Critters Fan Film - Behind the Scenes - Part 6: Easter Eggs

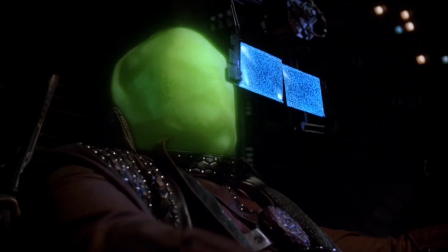[8:21] Power of the night.
It adds such a mood to the whole movie, and it really expands the world on Earth outside of the farm.
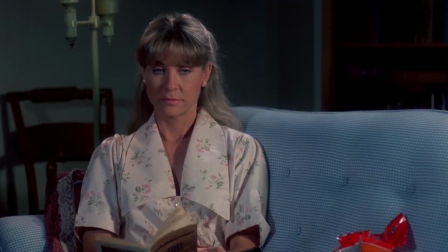[8:28]
From the start, I always wanted to bring that song back for our closing credits, so the film's composer Nick Sewell performed and produced our very own cover.
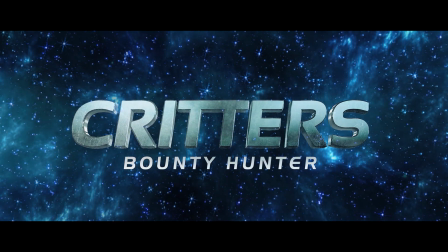[8:37] Power of the night. Streets are calling. Stealing from the light.
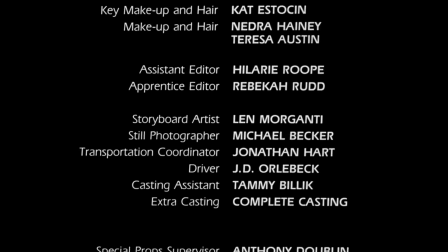[8:43]
Number 20, Post-Credits Critter. After the final rolling credits in Critters 1 and Critters 4, you can hear one last critter laugh.
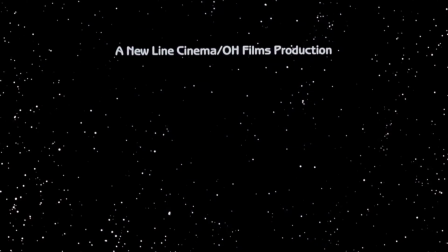Not only is it a great little hint at more potential sequels, but it's also just a fitting farewell to the movie, keeping that fun-natured spirit going to the very end.
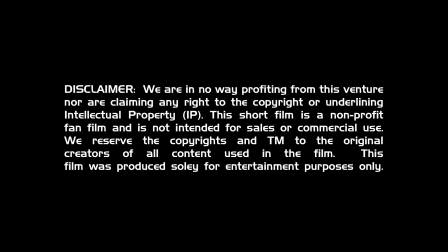[9:08]
Naturally, when our film ends and the last credit scrolls away, I wanted to leave our audience with that same lasting impression. Hey guys, thank you so much for watching, and I hope that this gave you a little insight into the making of Critters Bounty Hunter. If you liked this short film, make sure to check out the other shorts I've done on my YouTube channel, and be sure to subscribe because I'll soon be posting behind the scenes videos for those projects too. If you have any questions or you're looking for any advice, leave me a comment and I'll try and get back to you. Thanks again.